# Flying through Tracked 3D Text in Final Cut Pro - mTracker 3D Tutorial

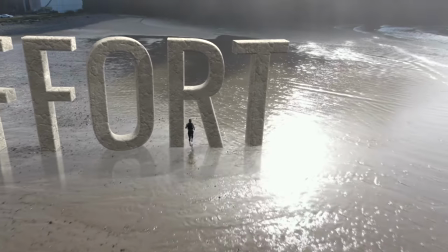1s
Hey guys, Dylan here with MotionVFX.com, and today we're going to learn how to easily create something like this using mTracker 3D.
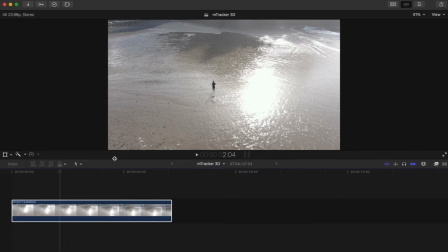8s
Let's start off with two pointers that can help you to get the best track possible. One is convert the footage that you're going to track to optimized media.
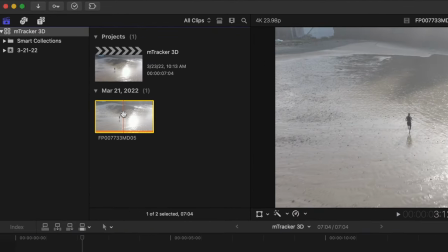17s
You can do that by heading into your library, right-clicking the clip,
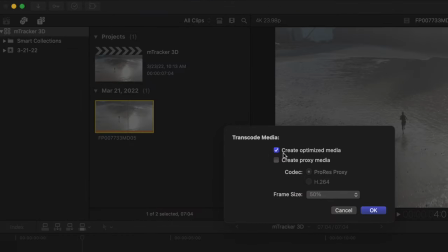21s
select Transcode Media, and hit Create Optimized Media, and then hit OK.
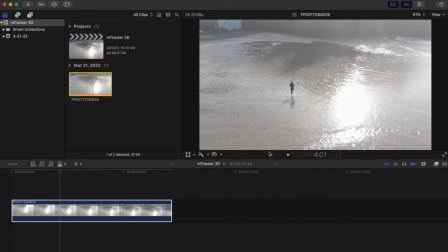26s
This will also improve playback quality when you're watching the footage on your timeline.
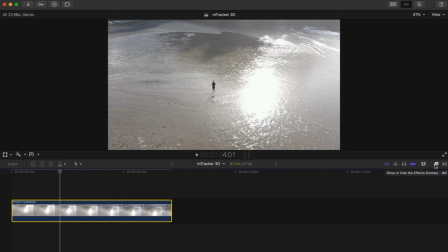30s
Here's the second tip. mTracker 3D will track most accurately with shots that have high contrast. So basically when there's a difference between the darkest parts of your shot and the brightest parts. And so what you can quickly do is add a bit of contrast using our free plugin MLUT.
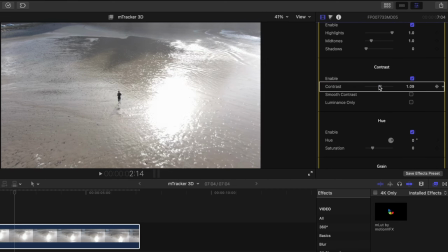46s
Slide this contrast slider to the right to add more contrast. If you want, you can turn off the contrast adjustment after you track with mTracker 3D.
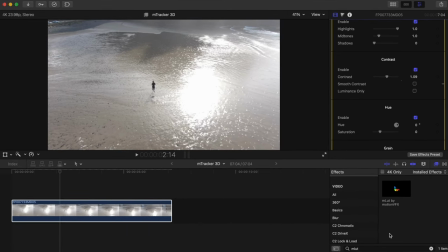55s
We just made this adjustment to help make sure we get a silky smooth track. Now let's make some magic. So head into your effects browser and add mTracker 3D by double clicking with your footage selected.
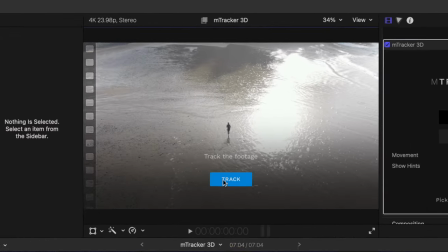65s
And tracking is as easy as pressing track in your viewport here.
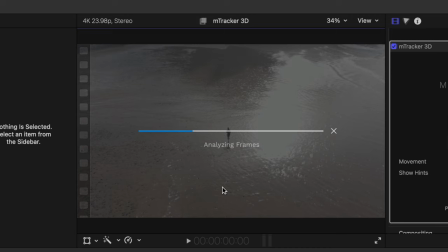69s
Fun fact, mTracker 3D version 2 is 5 times faster than version 1. Once the track is done, hit copy track.
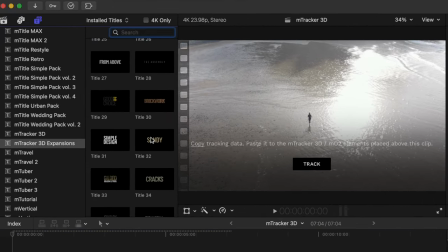79s
Let's head into our title browser, head down to mTracker 3D expansions, and we'll use this title from the mTracker 3D titles pack.
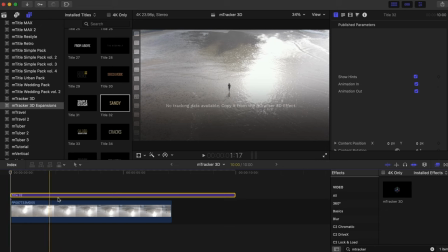87s
And then let's trim off the end here by aligning our skimmer or playhead and pressing Option and right bracket.
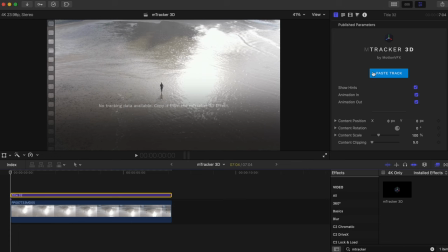94s
With it selected, head into your inspector window and hit Paste Track.
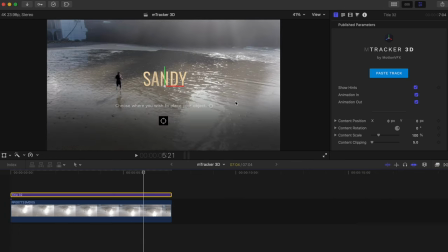98s
Now all of the metadata from our tracked clip is transferred to this title.
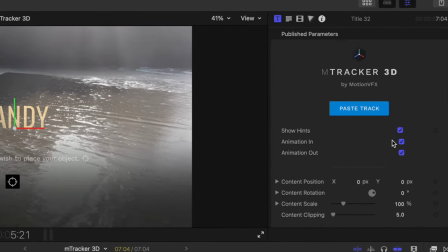103s
Let's turn animation in and out off. We don't need our title animating at all.
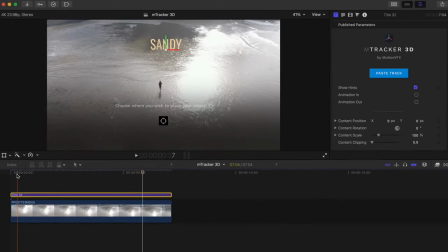108s
Let's place our title in a 3D space now. Select the target icon and select where you'd like the title.
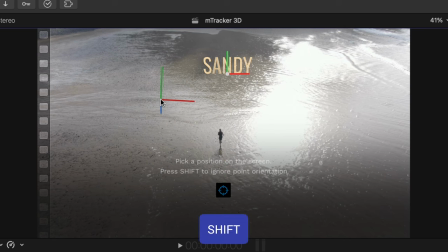114s
And by the way, to straighten the target point position if you want, hit the Shift key. We'll adjust the exact position of this in a second.
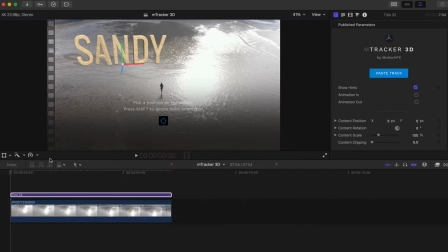125s
Next, let's adjust what our text says. I'll adjust the position and scale of our text so it fits well within our shot.
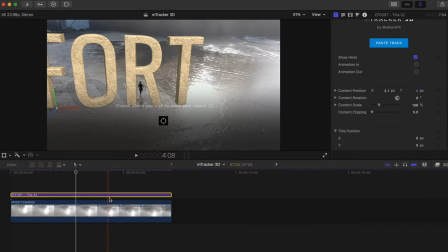138s
And it's in position to make it appear like the guy is running through the R here. Now let's stylize the text so it looks a little more realistic and like it's actually on the beach.
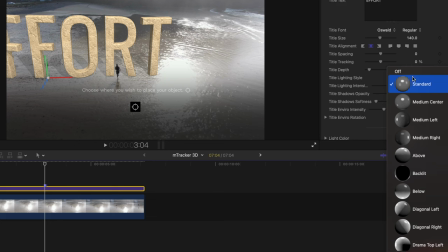150s
Head down to Title Lighting Style, and we'll change this to Diagonal Right since the sun is shining from behind and to the right of our text. Now let's adjust the title lighting intensity. I'll decrease the shadow opacity and increase the title environment intensity. Let's head down the list here and adjust the light intensity. I'll change the light distance. And we'll rotate this around so it matches our runner's shadow. This will also make our shadows look more natural. Let's adjust the light angle a bit since the sun is pretty high up in the sky. Now let's tweak our shadows. The only thing I'm going to do here is make these smoother and softer by adjusting the softness slider. They're a bit too sharp. Light wrap is going to make the text seem like light is glaring off of it to give more of a sense of realism. So we'll toggle this on and let's increase the intensity a bit. We can make the 3D text fit the scene even more by adding some reflections since we'd probably see reflections off of the shallow water here. So toggle this on. We'll increase the reflectivity, increase the blur amount so the reflection isn't as sharp, and let's decrease the falloff end distance so the reflection isn't so long. Let's go down to the bottom and toggle on hue and saturation, and let's decrease the saturation on this text to help make it blend in a little more with the sand. We're going to make some final adjustments to fine-tune everything since the lighting isn't looking like a 100% match. I'm going to go back up to the top and let's rotate the title environment.